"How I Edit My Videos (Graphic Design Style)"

In this video,
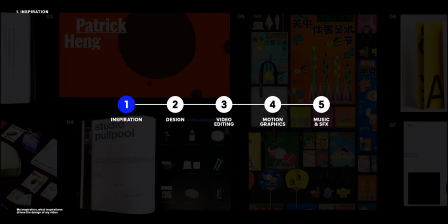(0:04)
I'll take you through my editing process, from finding inspirations, designing, to editing, motion graphics, and sound design.
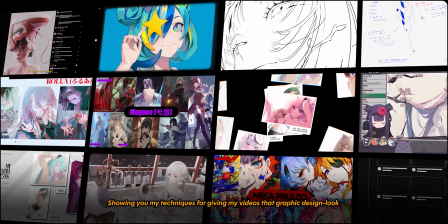(0:12)
Showing you my techniques for giving my videos that graphic design look, as well as tricks I've learned throughout my years of editing.
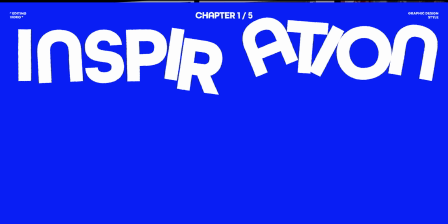(0:19)
Starting with my most important step, inspiration. My inspiration shapes how my videos look.
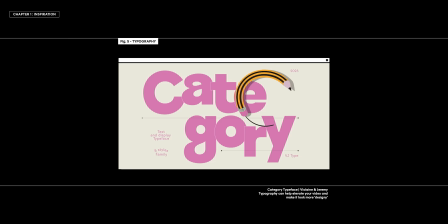(0:25)
I get ideas from books, packaging, branding, website, typography, animation, IKEA instruction manuals, pretty much all things graphic design.
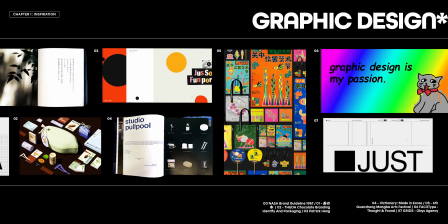(0:34)
It's both my work and passion. When I started making YouTube videos, I didn't know how to edit,
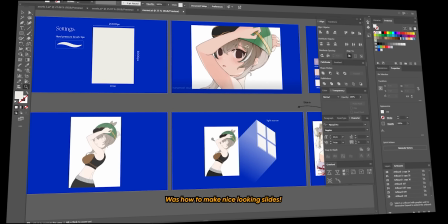(0:40)
but what I did know was how to make nice looking slides, which pretty much sums up my editing style.
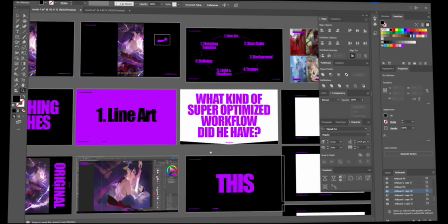(0:46)
My videos are just glorified presentation slides, where the design and message comes first, and all that motion comes later.
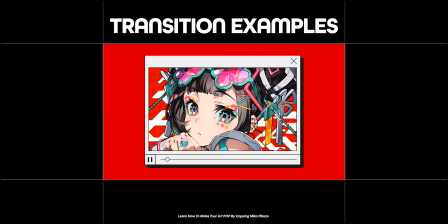(0:53)
The good thing about this is how the editing is mostly just simple transitions, which we'll go over in a bit.
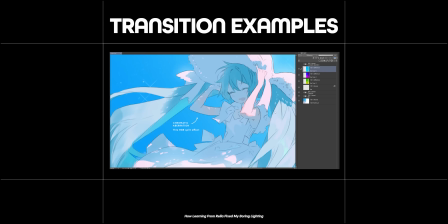(0:59)
But after gathering my inspirations, I then turn it into my own design.
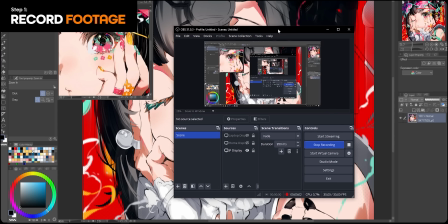(1:04)
My design process starts after recording footages, and after that, I write the scripts and brainstorm concepts for the video.
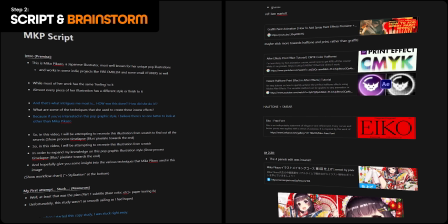(1:12)
And this is where the inspiration from earlier comes into play.
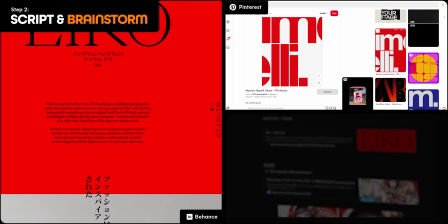(1:14)
I often browse Behance and Pinterest for design inspirations, and I use Musical.ly for websites and layout inspirations.
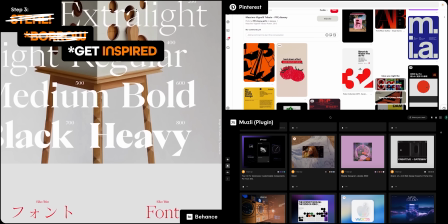(1:21)
From there, I would steal, borrow, get inspired by elements that I like, and start testing them in my videos.
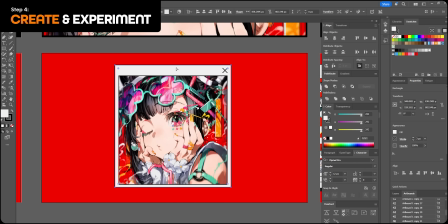(1:28)
I often make videos about illustration, so I try to keep my design simple to enhance those illustrations rather than distract from it. So that was the overview of my design process. But to dive a little deeper, I want to introduce 3 elements that I often use.
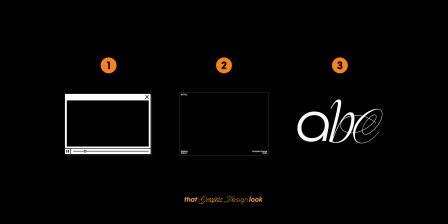(1:43)
Elements that can instantly give your videos that graphic design look. First is what I would call picture frames.
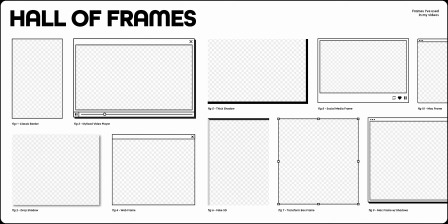(1:49)
I like to put pictures and videos inside of a simple frame overlay.
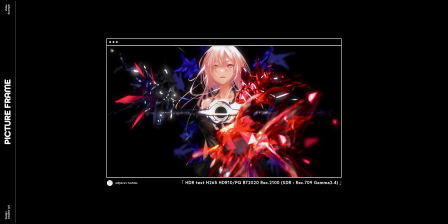(1:53)
It's not necessary at all, but when the frame is designed to fit the theme of your video, it can help make every element feel more unified.
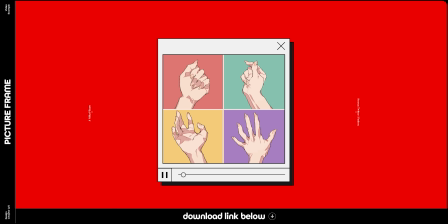(2:01)
In case you want to use the frames I've made, I'll leave a link to them below. The next element is header and footer.
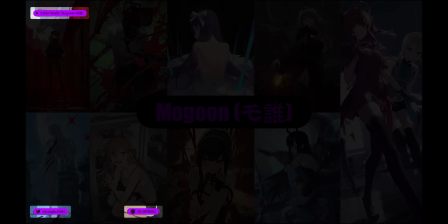(2:07)
I like to put these texts that remains in the same place throughout my videos.
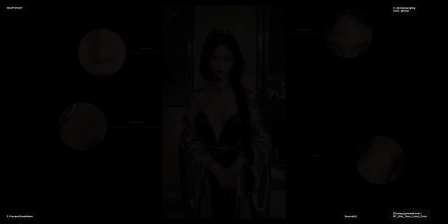(2:11)
It's subtle and doesn't scream for attention, but the reason I use this is because I feel like most people skip around YouTube videos,
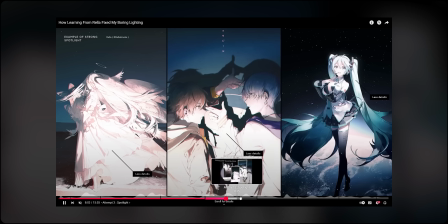(2:18)
so I wanted an indicator to let you know what you're looking at, just like in books or presentation slides.
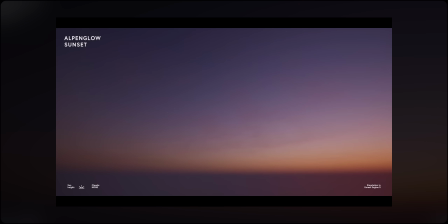(2:24)
And the real reason is it's super pretty. Last but definitely not least, typography.
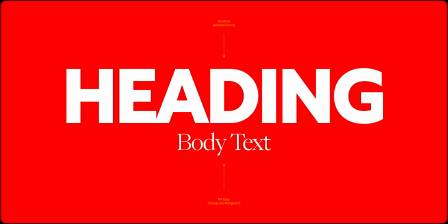(2:32)
Here's an example of type combinations I've used in the past.
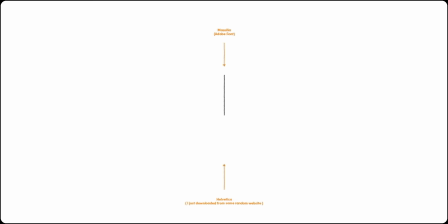(2:35)
Often, I only use 2 fonts per video, typically one with personality for impact, and one that's simple and readable for the rest.
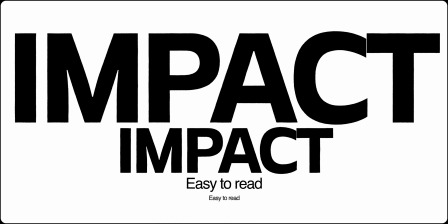(2:44)
I also like to double or triple the size of text to create that extra contrast.
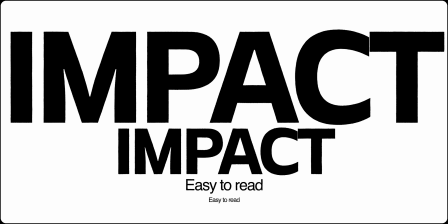(2:50)
If you want font pairing ideas, Behance and Pinterest are my go-to.
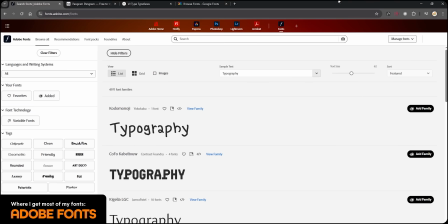(2:54)
As for where I get them, I mostly use fonts from Adobe Fonts, and some from foundries and designers I like.
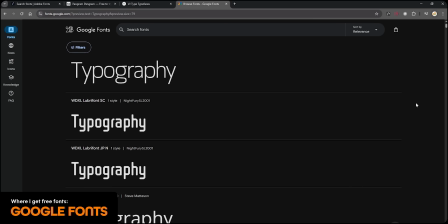(3:00)
But you can be smarter with your money and use Google Fonts or free font websites. And those are my 3 most commonly used elements.
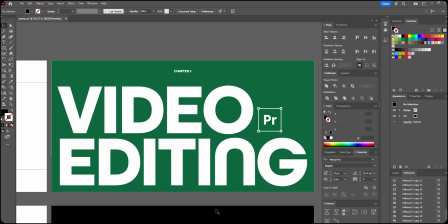(3:08)
I do this in Illustrator, but you can do this in any art design software. Because all I really do is export these elements as PNG,
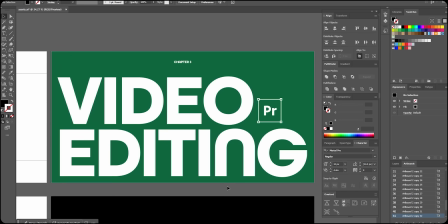(3:20)
and then drag and drop them into Premiere.
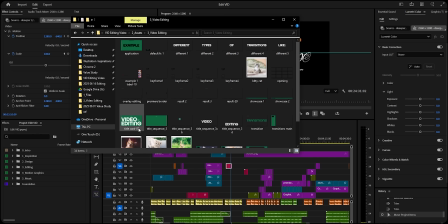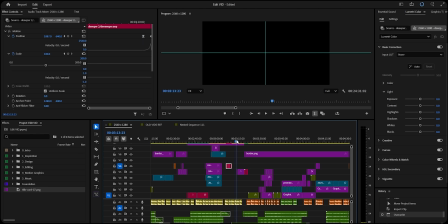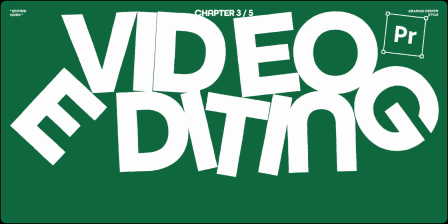(3:32)
The editing is where the design starts to come alive.
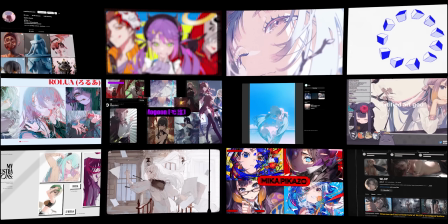(3:36)
After looking back at a bunch of my videos, there's really only one technique that I use: transitions.
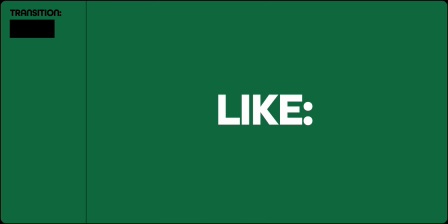(3:42)
Different types of transitions like slide in, slide out,
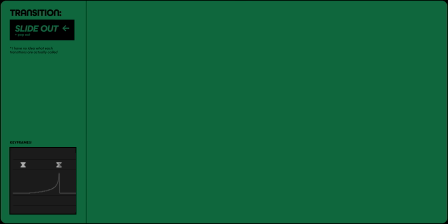(3:48)
slide in and appear, slide out and disappear, scrolling vertically, and scrolling horizontally.
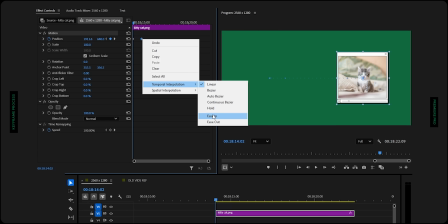(3:56)
I do this by easing in the last keyframe, then easing out the first keyframe.
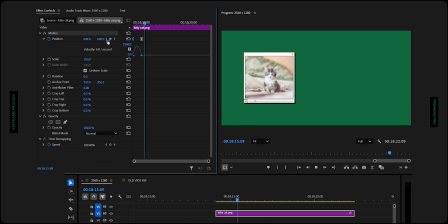(4:01)
This creates a movement where the image speeds up in the middle, and then adjust this curve to play around with the speed.
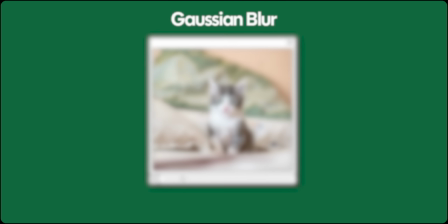(4:12)
Apart from easing the keyframes, I also like to use the blur effects to add some spice to the transitions.
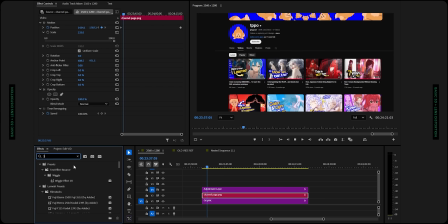(4:20)
Other than that, I often use basic 3D effects to add life into static shots,
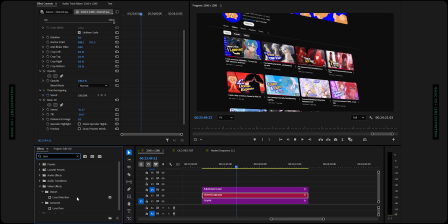(4:30)
as well as lens distortion for that fisheye lens effect. There's a lot of great default effects out there, so I like to try random stuff and see what happens.
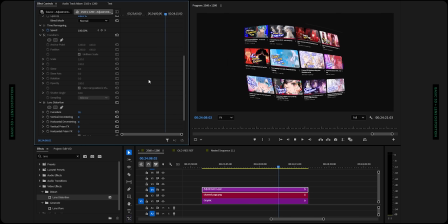(4:39)
With this knowledge, you can pretty much replicate all of my videos.
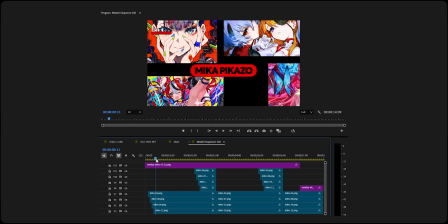(4:43)
For example, this intro from Mika Picasso video was just an overlay element sliding in,
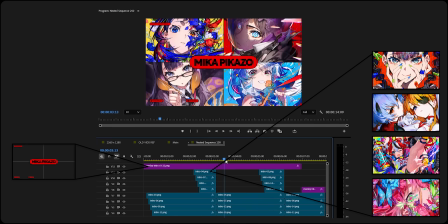(4:49)
then the illustration slides into frame one at a time. Here's some example of how I use the 3D effect to make static images more interesting.
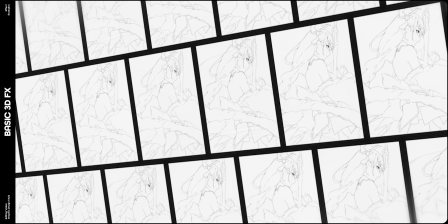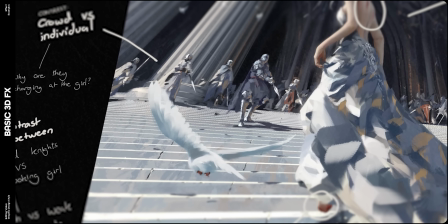(5:01)
and also the lens distortion effects.
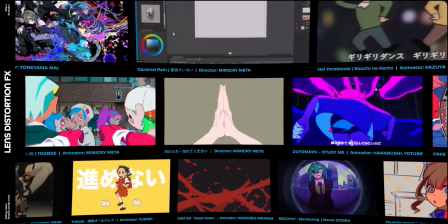(5:07)
And here's some more example of transitions.
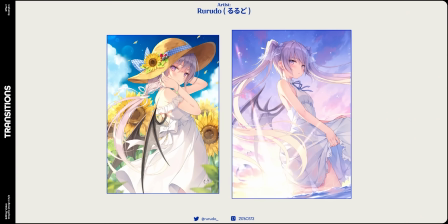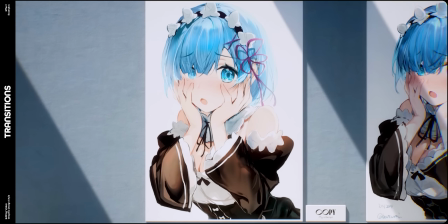(5:18)
You get the idea. As you can see, I tend to focus more on design rather than editing.
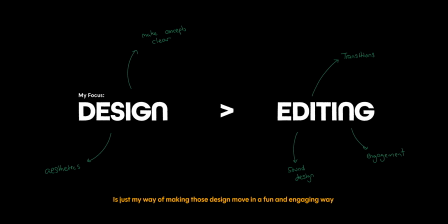(5:24)
Editing, which is usually just transitions, is my way of making those designs move in a fun and engaging way. But if I'm feeling extra fancy, then this is also where I would add the motion graphics.
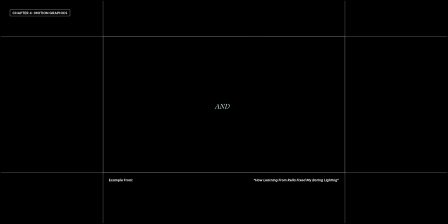(5:35)
Things like title sequence, text animations, and random animations.
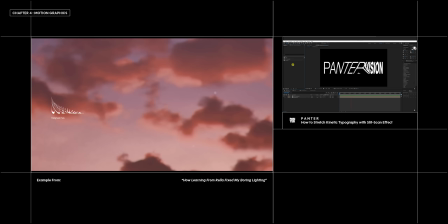(5:40)
You can literally follow the same tutorials I followed to learn most of these, so I think there's no point of me going through this step by step.
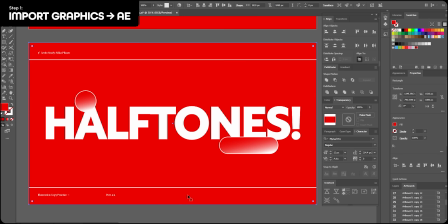(5:48)
So anyways, here's the step-by-step of my After Effects workflow. First, I bring the graphics that I designed into After Effects.
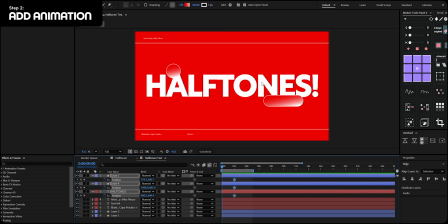(5:55)
I use Overlord plugin to help speed up the process. Then, depending on the type of animation, I would play around with things like position,
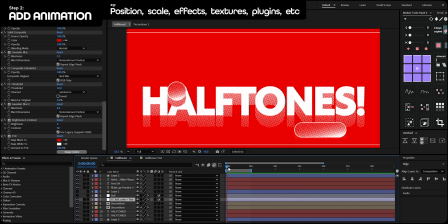(6:03)
scale, random effects, textures, or plugins.
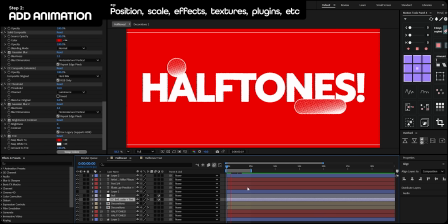(6:07)
It really depends on the theme of the video or what fun effects I want to try.
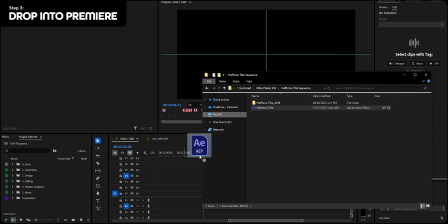(6:12)
Then once the animation is done, I just drag and drop the files into Premiere. This was my typical After Effects workflow.
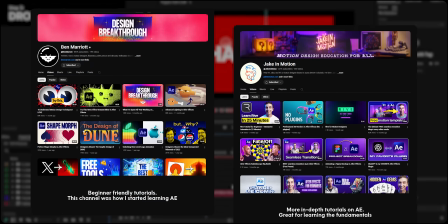(6:21)
If you want to learn more, just check out Ben Marriott or Jake in Motion. These two channels were how I started to learn After Effects.
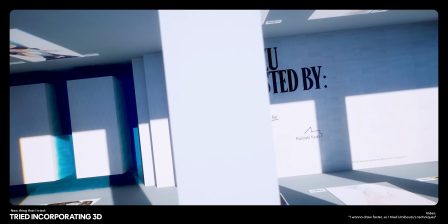(6:29)
Also, my mindset is that each video is an opportunity to try something new. New tutorial, new effects, new plugins.
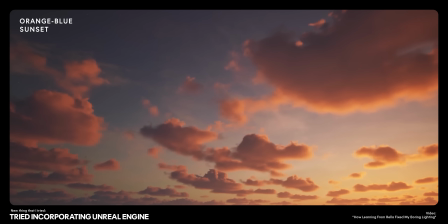(6:39)
And I think that's a good way to learn After Effects or any creative skill. Just trying one new thing per project.
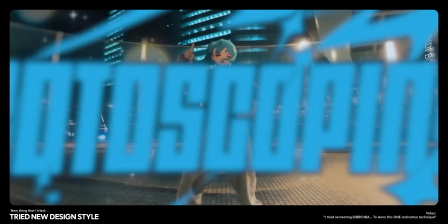(6:47)
But make sure not to go overboard with the motion graphics. I think in some videos I went too hard and that took away from the message,
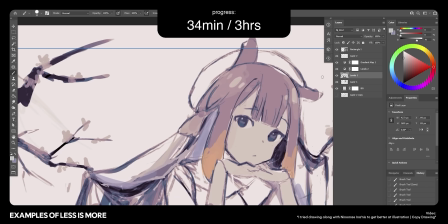(6:55)
whereas my earlier videos with less motion graphics seems to actually communicate my points better.
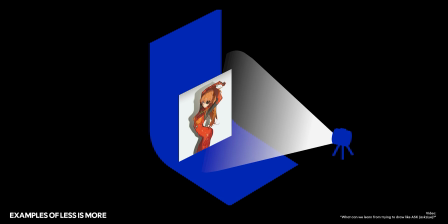(7:00)
I'm still struggling to find that balance, but it's good to remind myself time and time again that less is more.
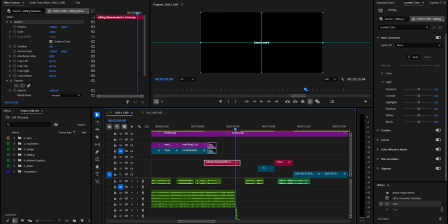(7:11)
Okay, why is this so emotional? Let's change things up.
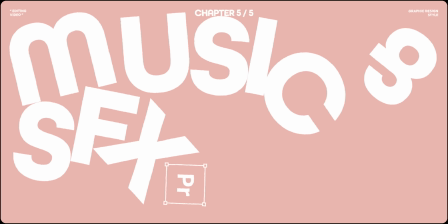(7:17)
When it comes to music, I try to find ones that fits the flow and narrative of the video.
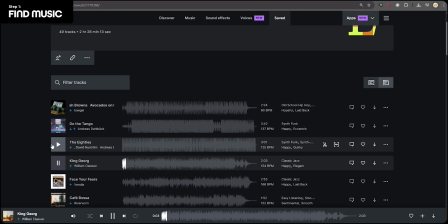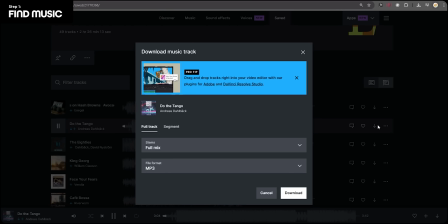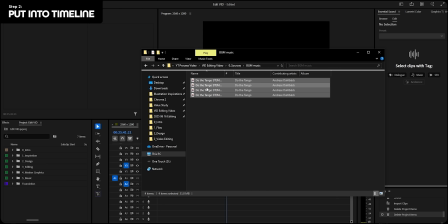(7:35)
Then add that to the timeline,
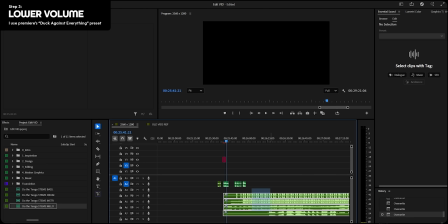(7:39)
lower the volume, and that's it.
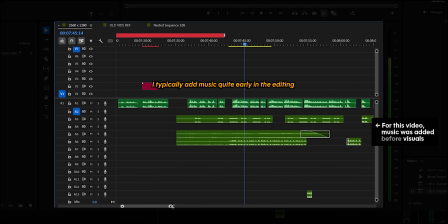(7:46)
I typically add music quite early in the editing, since I like to sync the visuals.
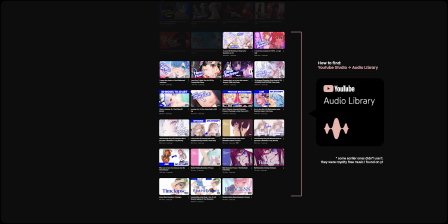(7:52)
I use free music from YouTube Audio Library. Then from here, I changed to Epidemic Sounds.
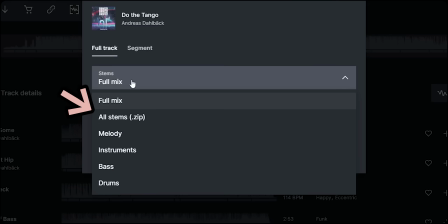(7:57)
The only reason I changed was because of this one feature called Stem. It lets you separate the music into its parts, like drums,
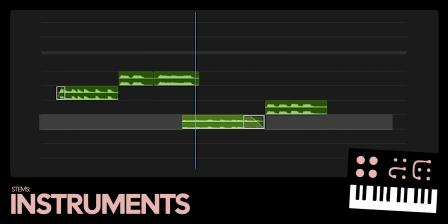(8:07)
bass, instruments, and melody.
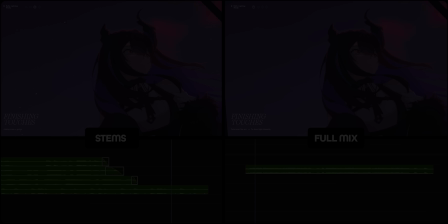(8:14)
Here's some example of how I use Stem in my previous videos.